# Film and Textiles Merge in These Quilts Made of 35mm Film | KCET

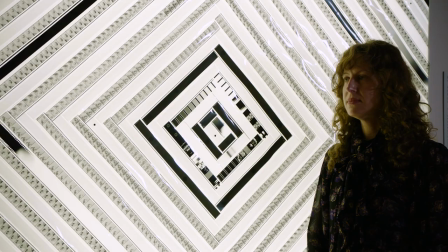I think about quilt patterns as a kind of narrative structure really
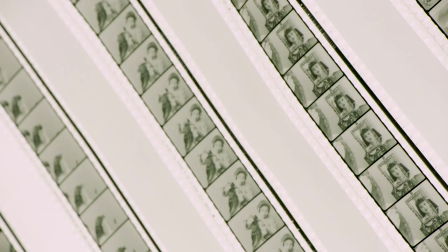similar to the different kinds of narratives you can have when you're watching a movie. When I'm making a new film quilt or video quilt, I think about the material I'm using. Sometimes I have material that I want to honor, sometimes I have material that I want to critique,
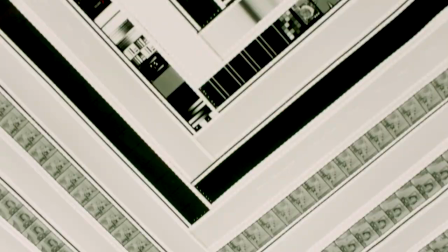and then I find a quilt pattern that fits That's the kind of story I want to tell with the material. One of the main themes in my work has to do with crediting women whose creative work has been
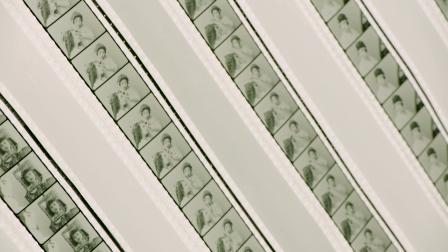overlooked and often left out of histories of art and film.
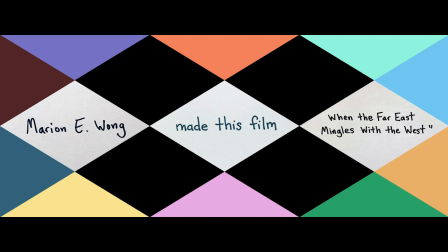I chose a scene from a film, The Curse of Quan Guan, when the Far East mingles with the West.
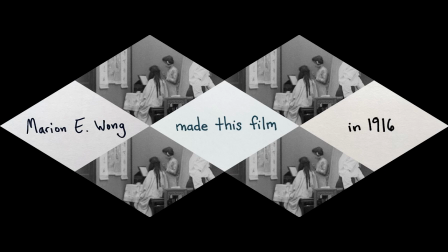It's considered this incredible treasure because it's so historically significant,
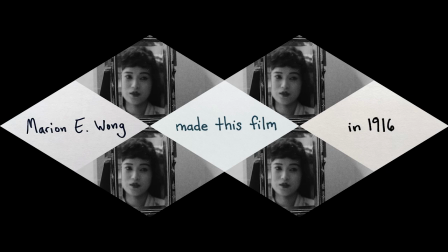because it was the first ever Asian-American feature film, and one of the first feature films directed by a woman anywhere in the world. So much of what I had learned about early cinema was that all the first production companies were created by men.
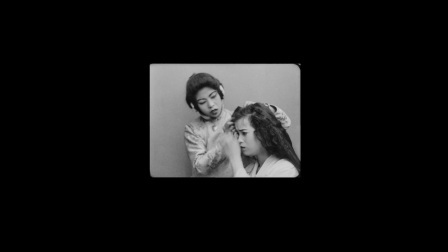But here is this woman who wrote and directed her own story.
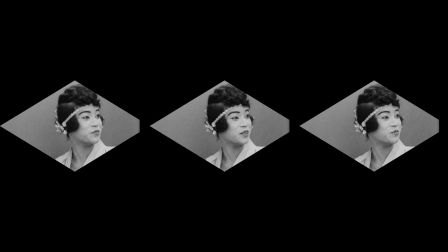In this scene, the Chinese-American bride is preparing for a traditional tea ceremony which would happen before a wedding.
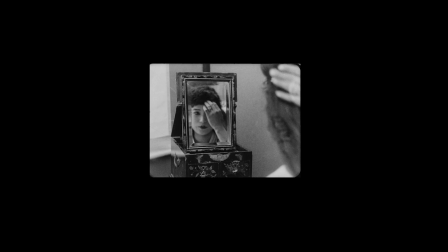The reason I chose this scene is because it's beautifully shot, beautifully framed, where the bride is looking into the mirror and her face is framed in this very modern way. I took the framing of the bride's face as the
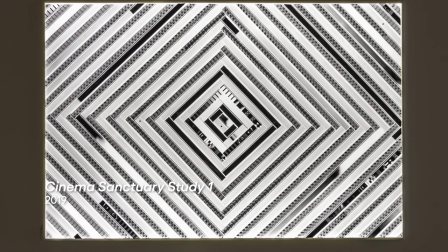inspiration for the center square in the quilt and then I built out on either side around that, working exactly how the film is edited.
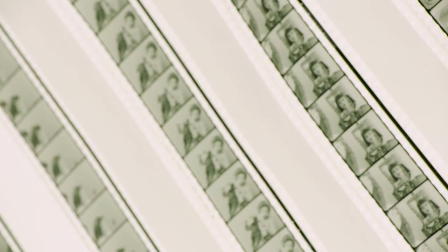To me, it felt like an incredible historic artifact that here was a first-generation Asian-American woman, director,
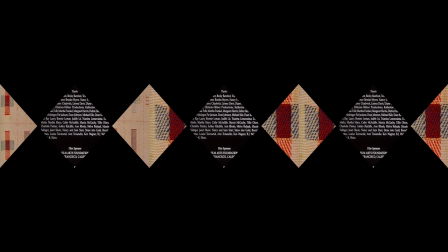producer, writer of this film, that this was her vision and her story. So Screen Credit has these three channels, like the three layers of a quilt,
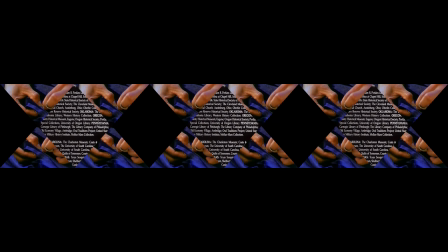and for that piece I was really thinking about how important film editors are, how many women have worked on film.
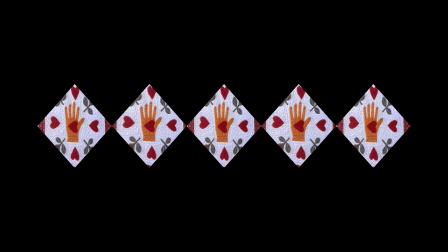And then I was also thinking more broadly about all the women who have made incredible textiles whose names aren't known.
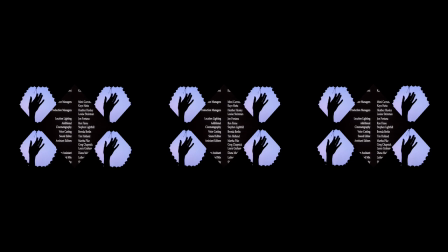I used the scissors as a cutting device throughout the piece,
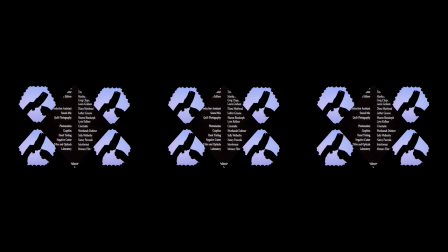moving from this representation representation of a woman to representation of the act of cutting fabric and quilting, the act of cutting film and filmmaking, and my own actions as the maker of the piece. Would you call my work quilt? Would you call it art? Would you call it film?
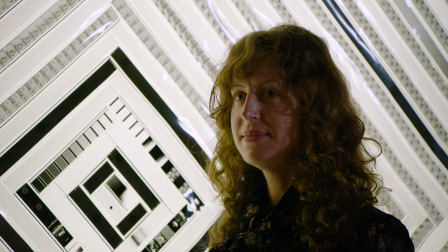I don't know, but I think it's sort of like a Venn diagram that encompasses all of those things.